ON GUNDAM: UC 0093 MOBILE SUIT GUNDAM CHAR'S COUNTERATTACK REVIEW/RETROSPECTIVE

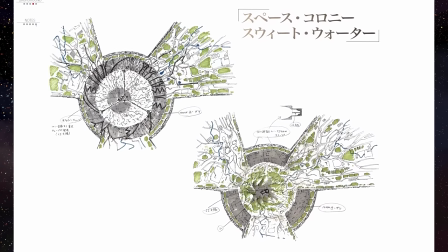[16:41]
Here, almost a decade later, in CCA, that commitment is on full display.
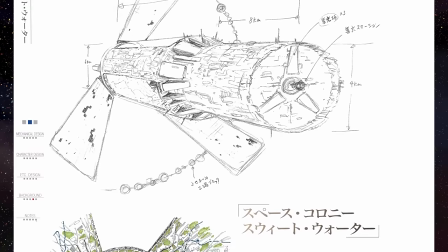[16:45]
But the level of visual fidelity which really must have wowed audiences then, still does very much now.
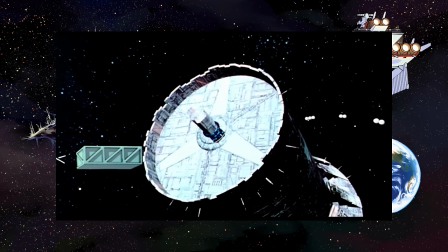[16:52]
As a perfect example CCA features what is to the best of my knowledge the earliest mass-media depiction of
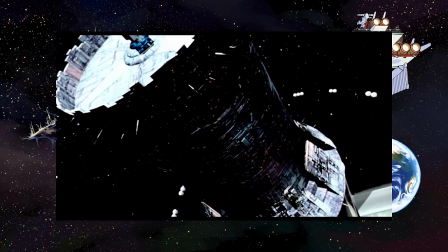[16:59]
an O'Neill colony cylinder using 3D CG rendering created for really any kind of media.
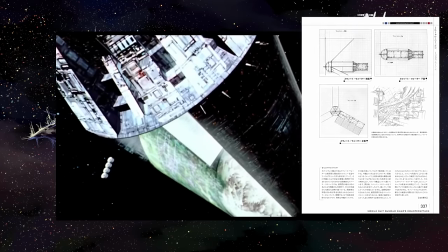[17:07]
These shots with their slightly choppy albeit framerate are still beautifully well done.
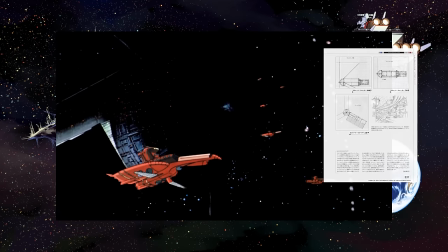[17:12]
Now to me they feel very much imbued with a nostalgic sense of portrayal of the future.
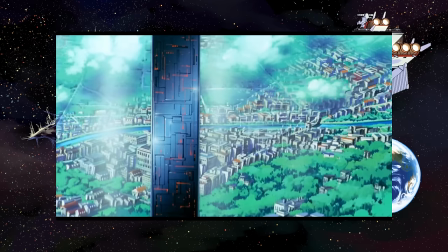[17:18]
Art director Shigemi Ikeda specifically mentions that in comparison to the shows, the movie should have the mirror-like petals of the colony be truly reflective.
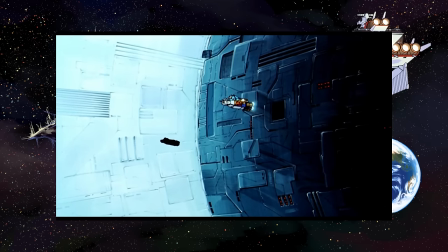[17:27]
This would have been difficult to execute for a TV program. Interestingly, Ikeda visited New York for the city sequence to make it feel dense and lived in.
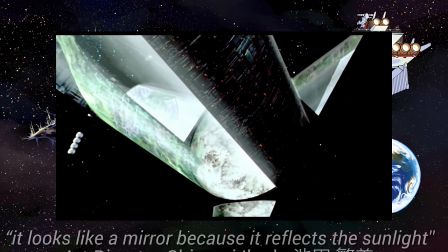[17:36]
Tamino mentioning that he wanted the mirrors to be white, but it looks like the mirrors because it reflects the sunlight, insisted Ikeda.
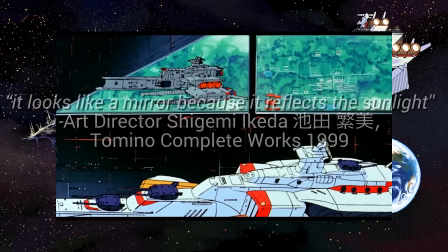[17:44]
Now this is maybe more of a personal theory but I think the cinematic wide aspect ratio likely also helped enhance these effects.
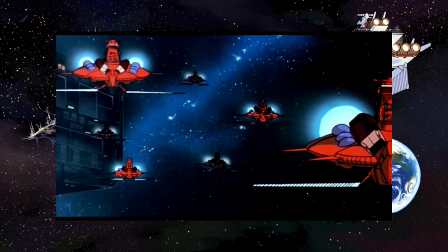[17:52]
One day I hope to test this theory by seeing CCA in a theater. Please do a limited premiere in Canada Bandai, I missed the US one please please please.
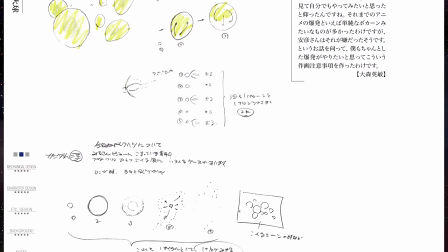[18:02]
Hidetoshi Omori, one of the seven animation directors who mainly focused on the small details and effects, has a lot of interesting comments.
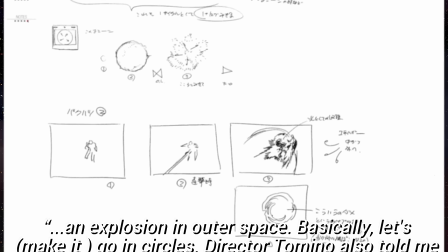[18:10]
One that stands out is his commitment that, an explosion in outer space, basically, it should be going in circles.
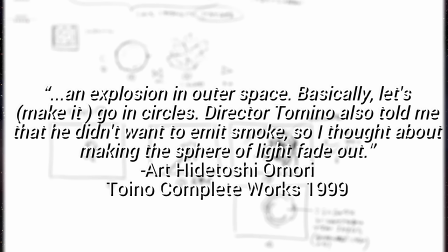[18:18]
Director Tomino also told me that he didn't want to emit smoke, so I thought about making the sphere of light fade out.
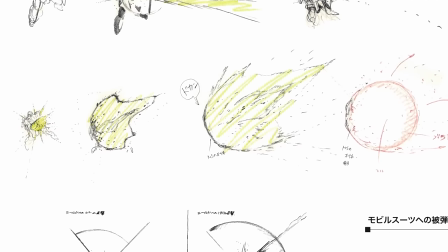[18:25]
Okay, it's a bit garbled by the translation, but Omori is commenting that yes, in space, you don't get the billowy explosions you do on Earth.
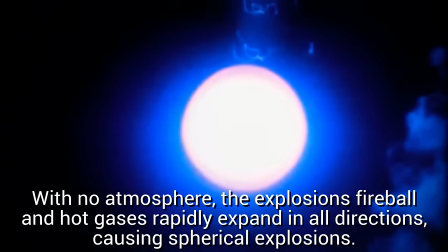[18:33]
You just get expanding spheres. Now is CCA's explosions the most realistic ever?
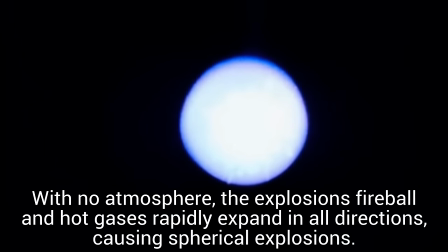[18:40]
No, that would just be a white poofy sphere.
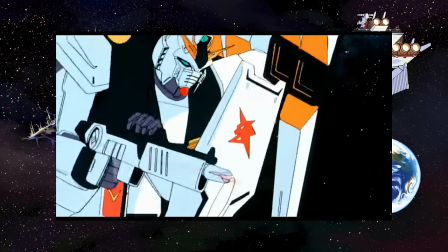[18:43]
But it's a good example of a great stylistic consideration of realism being used to build a consistent relative realism internally.
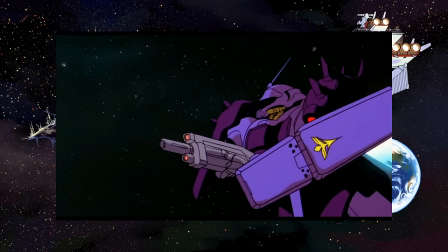[18:51]
Speaking of Omori from that same 4k booklet interview, he also mentions his work on the other details like the beam sabers.
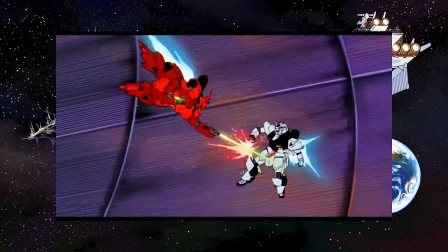[18:58]
Omori. I didn't want to make the beam sabers cut like they'd look like they do in Star Wars.
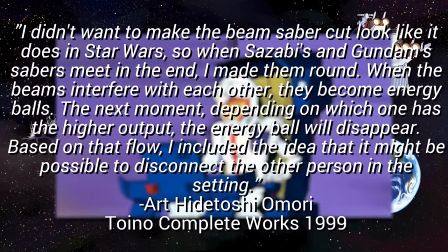[19:04]
So when the Sazabees and Gundam sabers meet in the end, I made them around. When the beams interfere with each other, they become energy balls or fields.
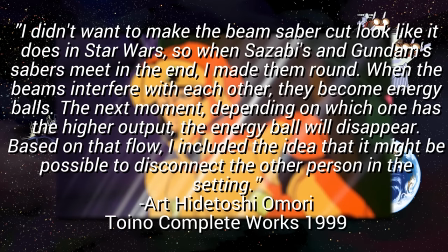[19:12]
The next moment, depending on which one has the higher output, the energy ball or field would disappear.
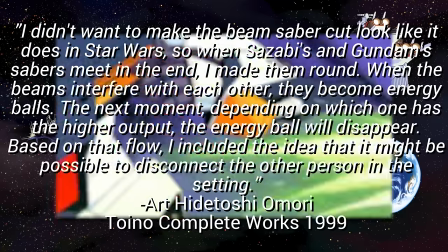[19:18]
Based on that flow, I included the idea that it might be possible to disconnect the other person in the setting.
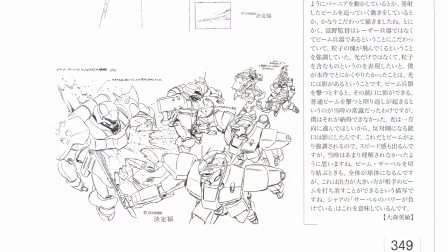[19:24]
Amori's seti, that is the style sheets or guides show a ton of attention to detail.
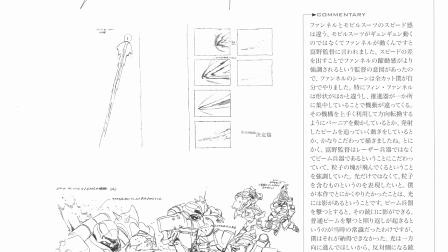[19:29]
Everything from the explosions to the launch of missiles, the way mobile suits should explode,
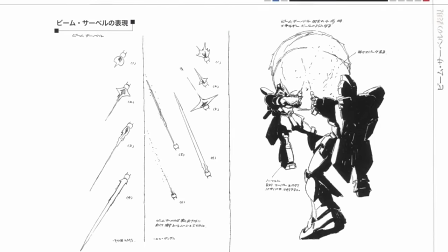[19:34]
weapons should impact armor, or the way beam weapons should emit these big energetic clouds of light and destruction.
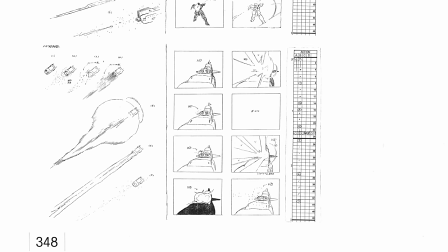[19:41]
Unlike in Star Wars where lightsabers have a very set edge,
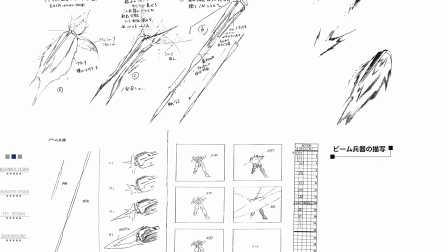[19:44]
in CCA the details Amori provided help give the sabers and beam shots the feel of a contained plasma in a polarized field expanding instead.
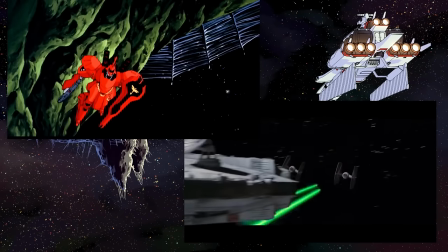[19:53]
This is distinct as well from Star Wars' use of World War II gun cam tracer rounds as a reference for its blasters and lasers.
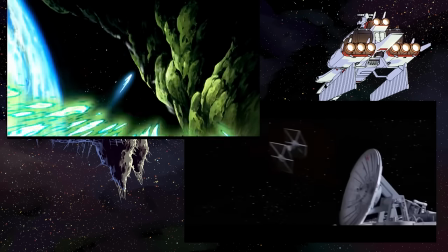[20:00]
Both seem similar, but the details of the specific execution help to flavor CCA apart.
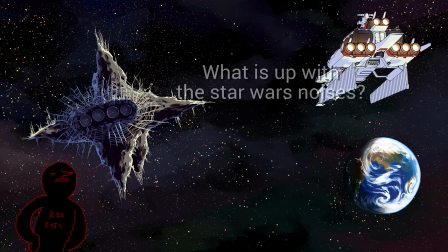[20:06]
Um, Archibald, if that is so, why do the beam sabers use lightsaber noises? And the beam rifles sometimes make blaster sounds? Uh, well, um, okay, well, my best guess is really Conan's best guess,
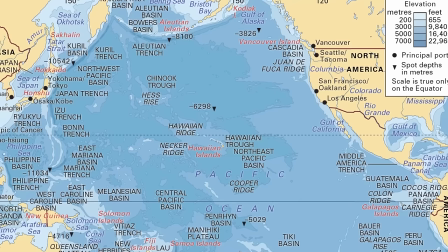[20:21]
namely that, I'm not gonna get into the details here, but somewhere along the line, a bunch of Star Wars sound effects were packaged.
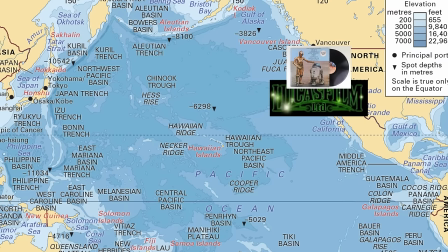[20:29]
That package was then sold around Hollywood and sampled by other stuff, such as people who knew each other, that kind of thing, such as in Disney's Black Hole.